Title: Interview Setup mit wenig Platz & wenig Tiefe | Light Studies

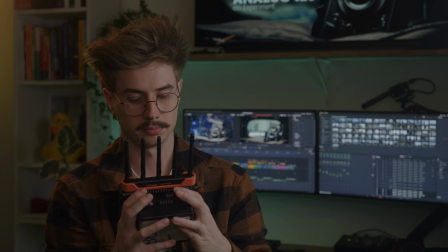12:33 Jetzt haben wir hinten ein bisschen mehr so ein Cyan. Ich muss jetzt mal gucken, wenn ich gerade ausschaue,
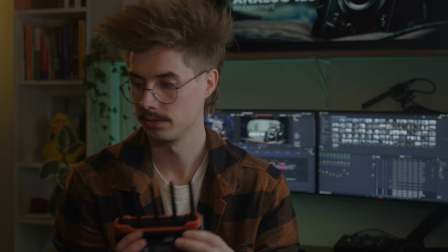12:40 dass man eben nicht die Tube vor mir in meiner Brillenspiegel noch sieht.
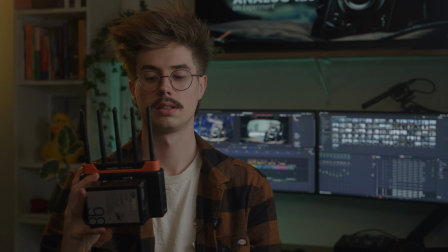12:46 Das wäre ein bisschen unvorteilhaft. Wenn ich jetzt gerade ausgucke, so.
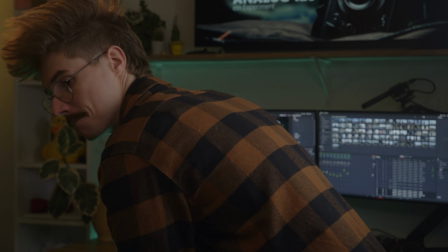12:54 Okay, ein bisschen. Ja, das haben wir gemacht.
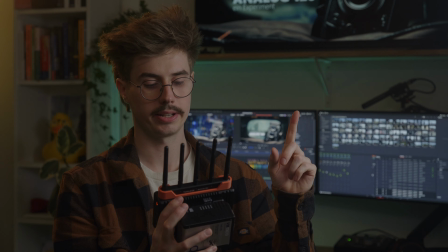13:00 Wir haben dieses Setting eingeleuchtet. Wir sind bei einer Blende 4 bei 1250 ISO, was die native ISO ist für F-Log2.
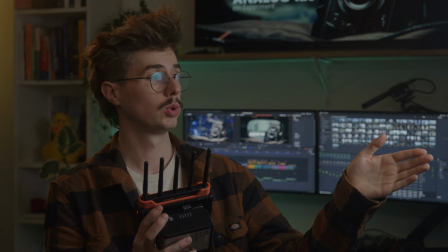13:11 Wir haben als Führung zwei Parvo-Tubes mit Flügeltoren und einem Grid, um ein bisschen den Spill hinten in der Wand, weil der Raum recht klein ist, rauszukriegen.
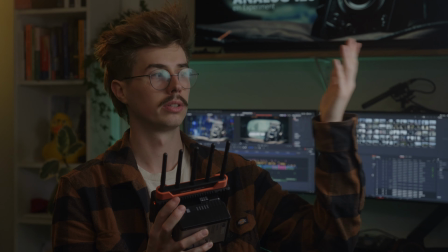13:20 Die bouncen gegen einen Styro und das Styro geht durch einen Heavy Frost.
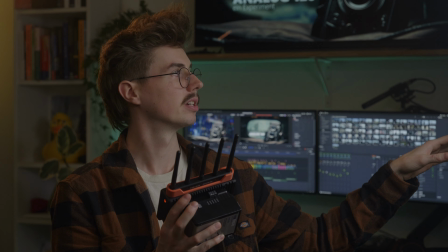13:28 Wir haben auf der linken Seite davon zwei Mollton-Reste, die ich da hingehangen habe,
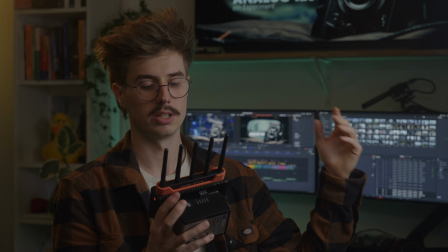13:36 um ein bisschen hier hinten abzukaschen, damit wir hinten nicht den Hintergrund treffen, sondern wirklich nur mein Gesicht.
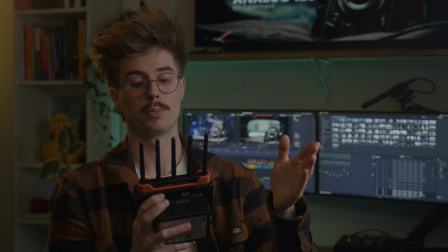13:45 Als nächste Lampe haben wir noch eine Parvo Tube, die recht weit oben ist, um die Spiegelung aus der Brille rauszunehmen,
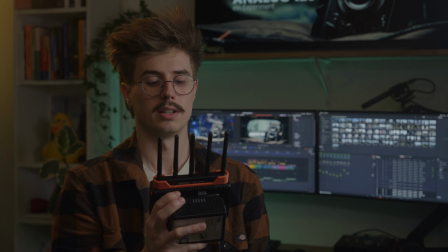13:52 die quasi die Führung ein bisschen in der Kurve erweitert, um damit ein bisschen den Übergang von der hellen Seite,
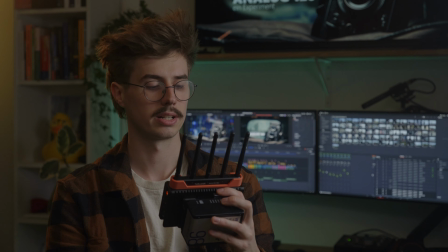14:00 der dunklen Seite ein bisschen softer zu gestalten. Wirklich auf 1% ist sie nur.
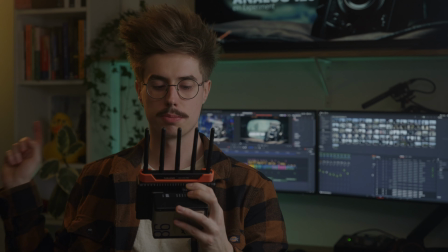14:05 Als Motivation für unser Spitzlicht haben wir hier hinten eine IKEA Nachttischlampe stehen.
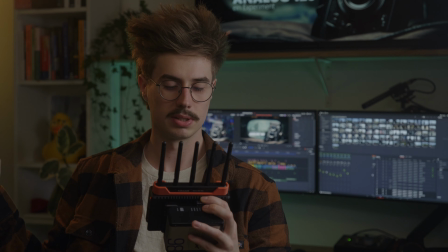14:11 Die schießt auch nochmal durch einen Heavy Frost, um das Licht ein bisschen mehr gräulich zu bekommen Und noch durch einen ND, damit es hier hinten nicht komplett ausbrennt, sondern wirklich sehr, sehr sanft ist. Ich wollte da hinten aber auf jeden Fall irgendwas haben.
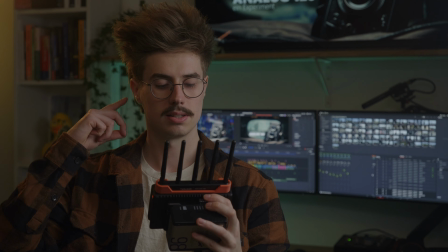14:25 Genau, so einen leichten Lichtfleck, damit man diese Kante hier, die mir mein Spitzlicht gibt, zu motivieren.
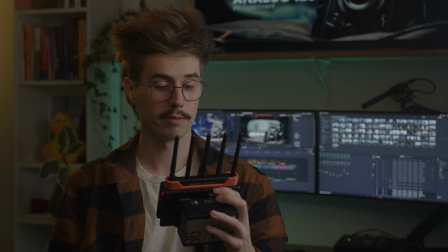14:32 Für das Spitzlicht nutze ich eine weitere Pavotube, aber diesmal keine 15er, sondern eine 6er.
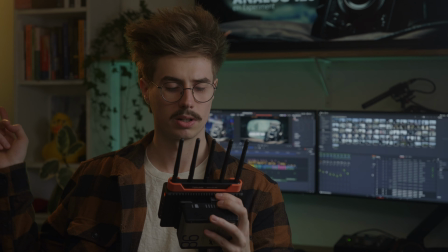14:38 Nutze ich bei 2700 Kelvin. Das ist circa die Farbtemperatur, die hier hinten die IKEA Nachtischlampe liefert.
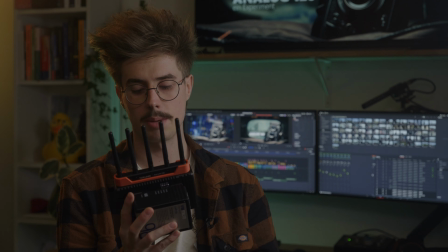14:45 Da haben wir hinter mir unterm Schreibtisch noch eine 15er Parvotube liegen, die so ein leichtes grün-Cyan hochstrahlt, damit es sich da hinten ein bisschen sich mehr noch farbkontrastmäßig zu mir abhebt.
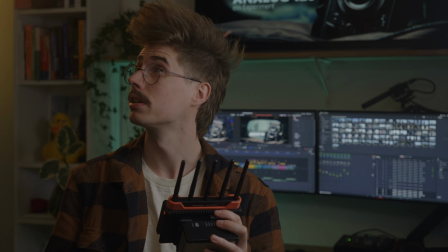14:57 Um dem Raum noch ein bisschen Fülllicht zu geben, aber auch ein bisschen wärmeres Fülllicht, nutze ich meine SL60W. Das ist eine Daylight-Only-Lampe und habe davor einen halben Change-to-Straw-Filter. Das geht durch ein Lightroom 2 mit einer ganzen
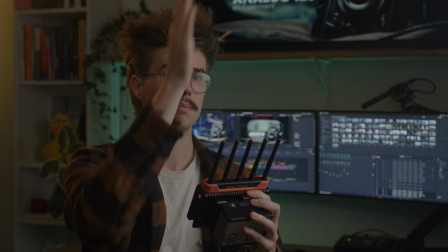15:16 Diffusion und schießt quasi in meine Blickrichtung hinten in die Ecke in der Wand,
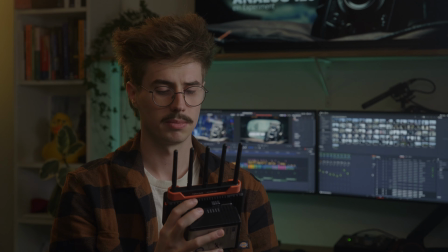15:21 um von da aus ein bisschen die M ins Hoch zu kriegen. Ich glaube, die ist auf 30 Prozent circa.
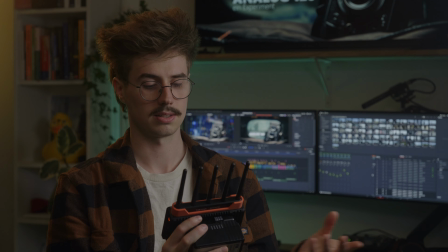15:26 Genau, und das wäre das Setup mit allen Lampen, die ich nutze.
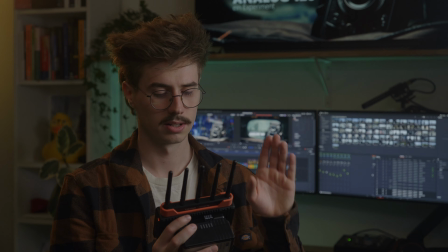15:32 Ja, ich mache die jetzt mal einzeln an und aus, mache mal alles aus und dann schauen wir uns mal an, was alles so passiert.
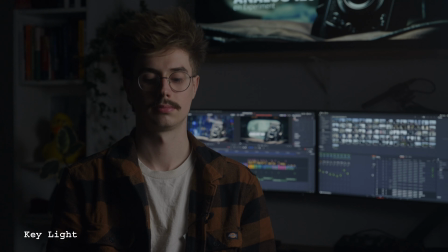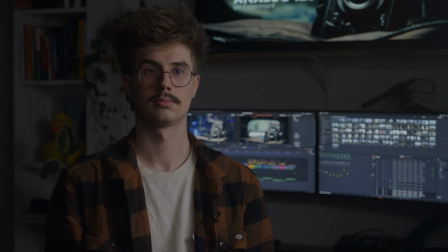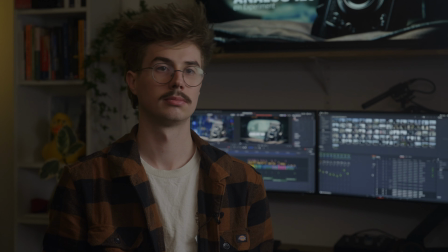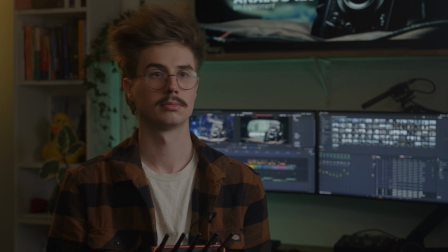Ich hoffe, das Video hat euch gefallen. Es hat auf jeden Fall Spaß, es zu machen. Ich setze mich gerne mal hin und gucke mir an, wie ich leuchten kann,
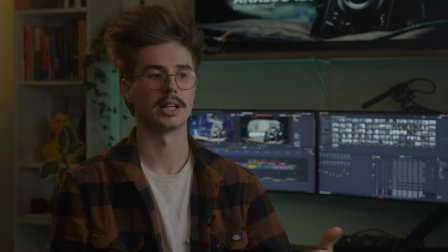16:25 was ich mit der Technik, vor allem die ich habe, erreichen kann oder ob ich ein Konzept, das ich in meinem Kopf habe, tatsächlich umsetzen kann mit den Dingen, die ich habe. Ich fand es für mich mal einen sehr interessanten Ansatz, mal anders an die Ausleuchtung von so einem Talking Head Shot ranzugehen.